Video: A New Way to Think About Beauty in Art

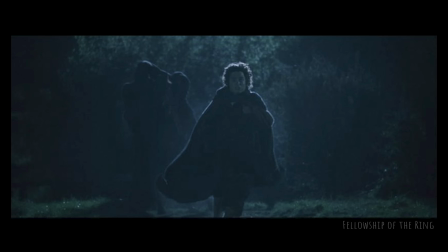[16:33]
Continuity means from shot to shot that they feel like they're in the same world. So I would like to look at where lighting can break continuity and where it doesn't. And this is something that junior lighting artists that come in, takes a while to like, when can you break the rules and when should you not break the rules?
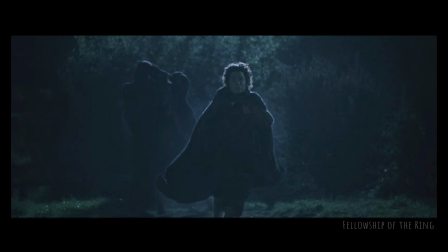[16:52]
And I'll make it really easy with this. Here's a shot from Lord of the Rings, the first of the movies, Fellowship of the Ring, where Frodo, the main character, is running from this character on the horse. One of the Dark Riders is chasing him. And so the cinematographer put this giant light up on a big stand to make it look like moonlight, even though it's way brighter than any moon would be.
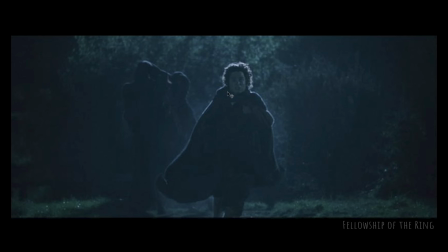[17:12]
It looks like moonlight that we would see with our eyes if our eyes had adjusted. And it makes this beautiful shape, and it has this mood to it. But when the camera cuts to see Frodo's perspective of where he's running, you would think, for continuity, the characters that he's running to, they should be front lit by the light.
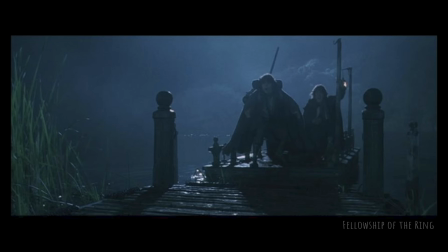[17:29]
But when you cut to the next shot, they're not front lit. The moon moved 180 degrees with them, around them, to also backlight them. So this whole sequence, almost every shot, the lighting is moving with them. So where's your continuity? Why do this?
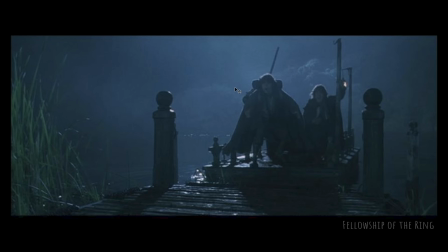[17:46]
And the reason to do this is because the mood is the most important thing, and the position of the lights doesn't matter so much. People will forgive it as long as you go, oh, it feels like it's in the same, this feels like it's in the same sequence.
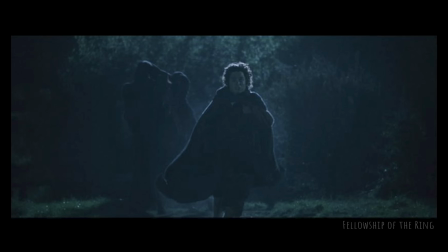[17:59]
The colors are right, the lighting is right, the contrast is right. I don't care where the moon is. The moon will move from shot to shot. Watch this when you're watching movies or watching, TV shows. Look at how much, slow down and actually look at it and say, how much is the light actually moving around?
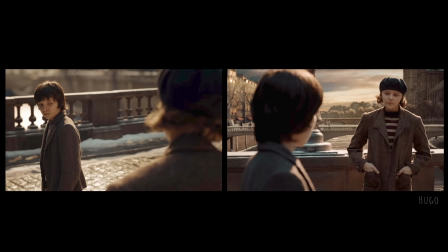[18:14]
Here's an example from the movie Hugo that does the exact same thing. Conversation between two characters. They're both backlit. So every time the camera moves, the lights move with them. And it's because the cinematographer wanted them to have good separation, good,
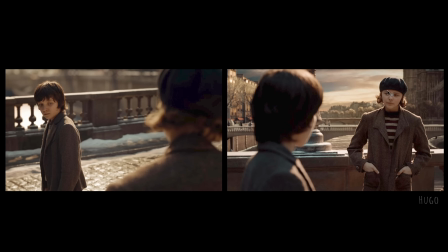[18:30]
popping off the background and being able to see them, and also wanted the light on the characters' faces to always be soft. So it's always bounce light, soft light that's onto the characters, not direct, harsh sunlight.
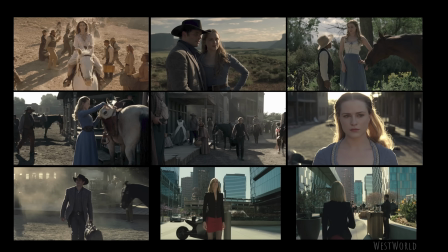[18:41]
I was working on the TV show Westworld and doing some research ahead of time before we got to set to do our part. I was doing virtual production on a big LED wall for the final season of Westworld. And I had observed that all the lighting is almost always backlit.
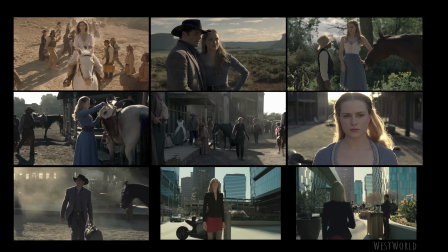[18:57]
And, I talked with the director of photography, and then I also talked with Jonathan Nolan about this, and he said to me, he doesn't just prefer backlighting, he will always backlight his scenes. He just likes the look, that separation, the soft light onto the characters' faces.
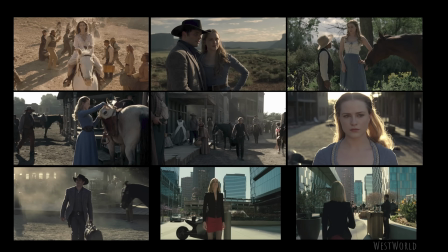[19:13]
It's very rare in a Jonathan Nolan film or TV show to have direct sunlight coming right onto the face. So he was like, I always do backlighting. Enough so that I heard about this sequence on, the opening season of Westworld, where a character comes in, and the way they shot this scene,
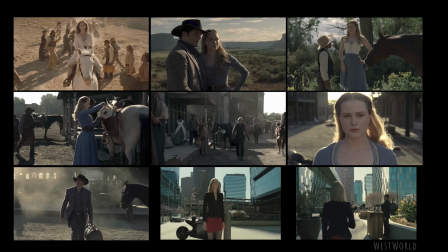[19:29]
looking one way, looking another, they got up early in the morning to shoot the scenes looking this direction. And then they finished their day, shot other shots, and then came back in the evening when the sun had moved around to the other side so they could shoot the reverse shots in order to make that continuity look like it was always beautifully backlit in this magical,
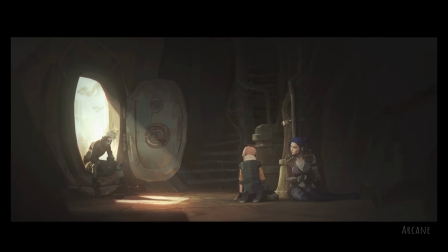[19:49]
mystical world. The next one here is contrast. Our eye is naturally drawn to the brightest pixels against the darkest pixels. When we see high contrast, we look at it. So in a scene like this, there's highest contrast here, so I'm going to look there first. Secondary, I'm going to look at these characters because there's also contrast on them.
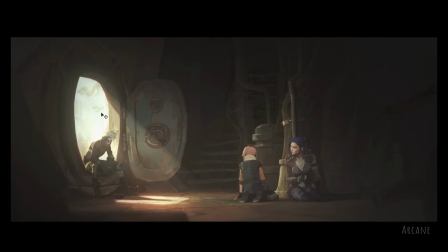[20:06]
And everything else in the frame has low contrast, so I don't even look there. I don't look at the pipes up in the top in this spiral staircase. I have to like really look to it because there's no contrast there. So I want to present the idea of light on dark, dark on light.
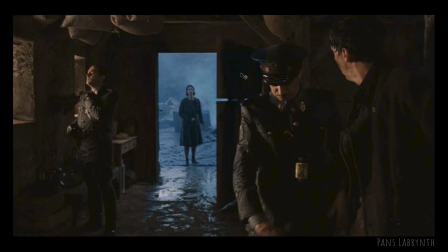[20:20]
This is also called a checkerboard effect. And this is when you put a light part onto a dark background and a dark part onto a light background, and it just makes it easy on the eyes.
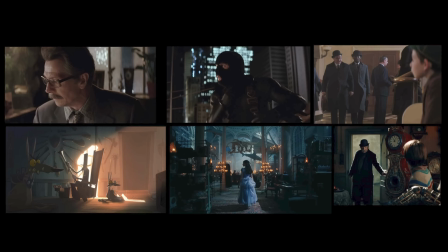[20:29]
Let's look at these examples. So these first two images are from Batman Begins. Great example, of the light part of his face is on a dark background. The dark part of his head is on a light background.
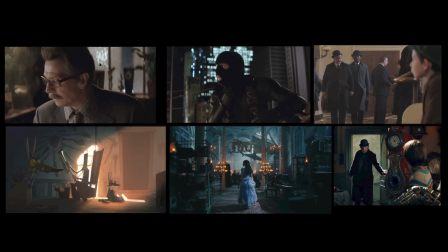[20:42]
This is done very intentionally in every single shot to help give separation of the characters. And we talk about this as we're lighting films and making sure like you'll set up a set of lights and then for this shot, let's move that light, let's move this light, let's add some dark over here. Let's give this checkerboard light on light or light on dark, dark on light effect.
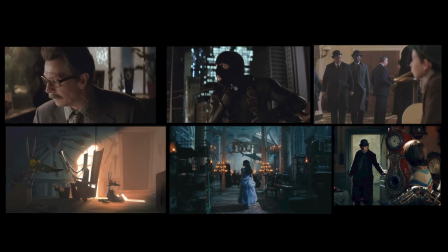[21:03]
Here on a shot where you've got a character dressed in black at night, you're not going to be able to see them. So they position the camera in such a way that they have the lights of this building to be able to separate his head from the background. Look at more examples of this character all in dark is in front of a light background, so I can see the shape, I can see the form of this character.
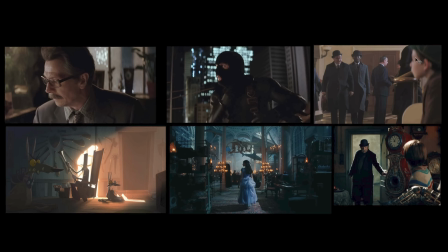[21:22]
And then, this character here is light on dark, dark on light, light on dark, dark on light, dark on light. I can see that contrast. There's also color contrast, and this is the difference of, being able to, your eye will look for differences in color.
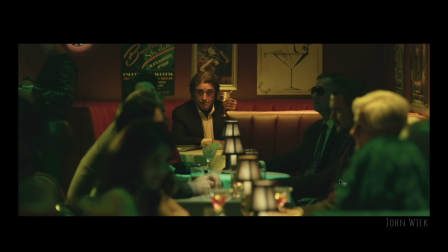[21:42]
So in this scene from John Wick, they lit all of these other characters that are not important with green light, but the one we should look at has warm light. And so besides the focus of this shot, you can really see this is the character that I should be looking at.
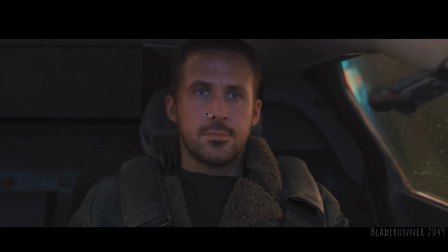[21:56]
This scene from Blade Runner, it would be pretty flatly lit if it weren't for that change in color, because the warm rim lights and this kind of cool front fill, there's a difference there. So I can see the shaping because of that color contrast. Talking about color, that's the next one, palette. So palette to me is something very interesting.
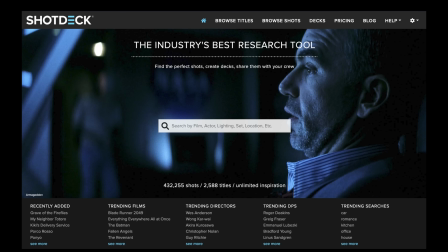[22:19]
If we go and you study a lot of images, by the way, there's this awesome website called ShotDeck, and I'm not getting paid to promote them. I love ShotDeck because you can come in here and you can look at hundreds of thousands of images from hundreds of different films to really do these studies to go, what is the light?
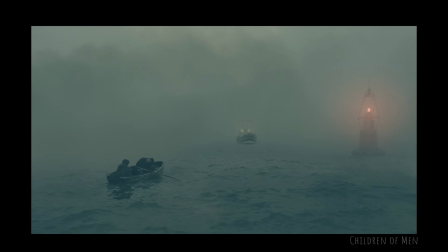[22:38]
And so if as I look through these, I notice the limited palettes. I was talking with a good friend of mine and he was noticing this too, that there really is this limited amount of colors in the light. They light this in such a way that it's very easy on the eyes and you just see there's like green and warm and that's it.
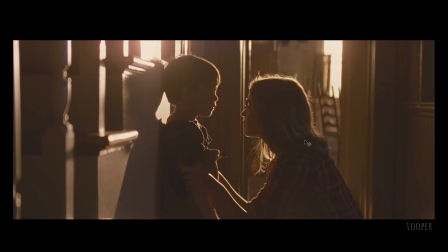[22:56]
Or you can look at a scene like this and the characters are very easy to see and I don't pay attention to anything else but the characters. So I'm right there because all the other light is just this almost monochromatic. Look at this image here that has this very cold color and a warm color. That's it. Just kind of like a two color. It's a full color image, but the lighting is done in such a way to simplify things. If this was all flatly lit and there was bright red in the background and there'd just be too much there to look at it, it would be more confusing. Some of these shots too,
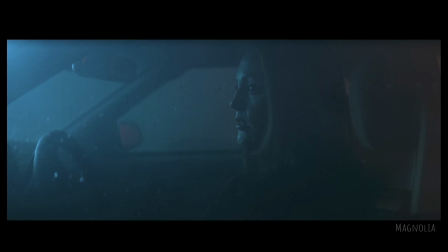[23:27]
and like, wow, it's just one color all the way across. Blade Runner in particular is very heavy on this.
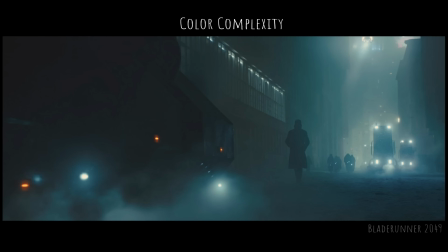[23:34]
It was just like very simple graphic images due to simplified color palettes in shots. And yet, I'd like to bring up the idea of color complexity. This is mainly for the illustrators in the room to understand if you're going to have to you're going to have to hand paint all of this. You don't just do one color. My other video on color temperature, let's look at the color temperature in this.
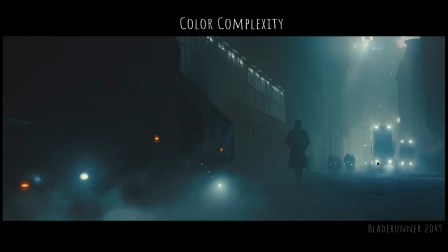[23:56]
Even though the lighting is very simple, there's only a couple of light sources. There's not a whole bunch of like rim lights in this character. We can still see the idea of color temperature. So at the core of this light, it's white, and then it goes to a desaturated kind of like cyan color.
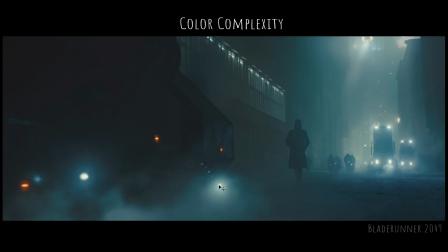[24:11]
And then as it gets farther away, as it loses its intensity of temperature, it shifts into more blues and it gets more saturated. Anyhow, I like the idea of complex color complexity on very simple lighting. You can see this on all the light sources and the way the light color wraps if you really study it. Learning to see like an artist is key. Being able to come in and know what makes something beautiful because you know what light does and what is beautiful.
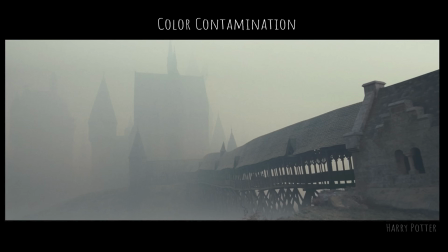[24:39]
Okay, I'm gonna geek out, and I'm gonna show something that I noticed too, that lighting artists sometimes talk about, but a lot of people won't notice, and this is color contamination.